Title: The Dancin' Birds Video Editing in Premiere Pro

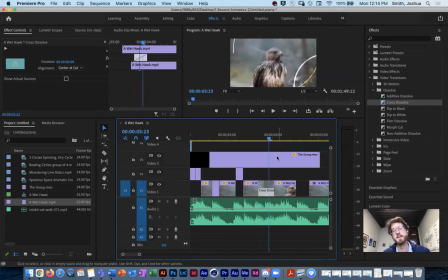And in this case, it kind of makes it a little bit of like a trippy dance move. I don't know. But I'm not sure that that's quite the style that I wanted to go for this. But this is really useful if you're going from something completely different, right? So if I were just going to transition to into another bird dancing, which I may do that here in a minute, this would be a good way to kind of transition between those two.
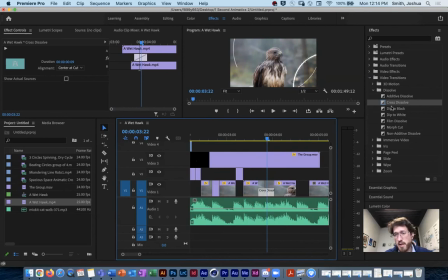Of course, you can do this yourself as well. So you don't have to rely on these kind of standardized tradition or transitions.
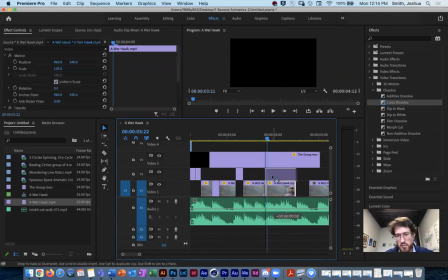It does save you a lot of time. So the other way to do this is to sort of overlap these so that their time is like
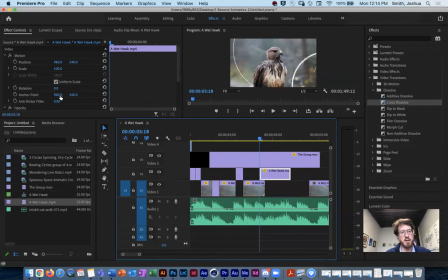simultaneously overlapping, in which case then I can go in and add my own crossfade using the opacity. So if I know at the beginning of this clip, I want it to be at zero. And then when it lines up with the end of this clip, I want it to be 100. So right about there, I can add in my own keyframes again in this effect controls section.
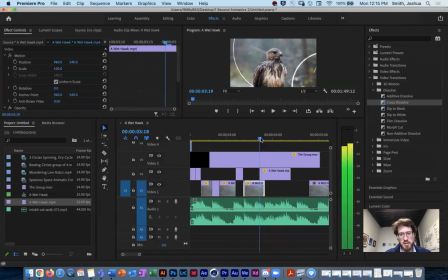And then this one, I also want to fade out at the same time. Now I do need to be a little bit careful when I do this because I don't want it to show the, you know, black background. Because that may be a little bit distracting when you're fading between those two. So it's going to go from 100. I might just have to line this up a little bit closer to the end so that they're not as
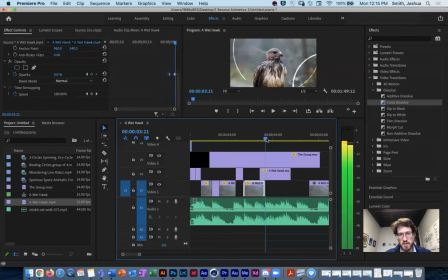there's not as much time in between where it kind of like fades. But there's my own fade transition where I've had that happen a little bit quicker. Okay. Good question about transitions. All right, let me pause recording.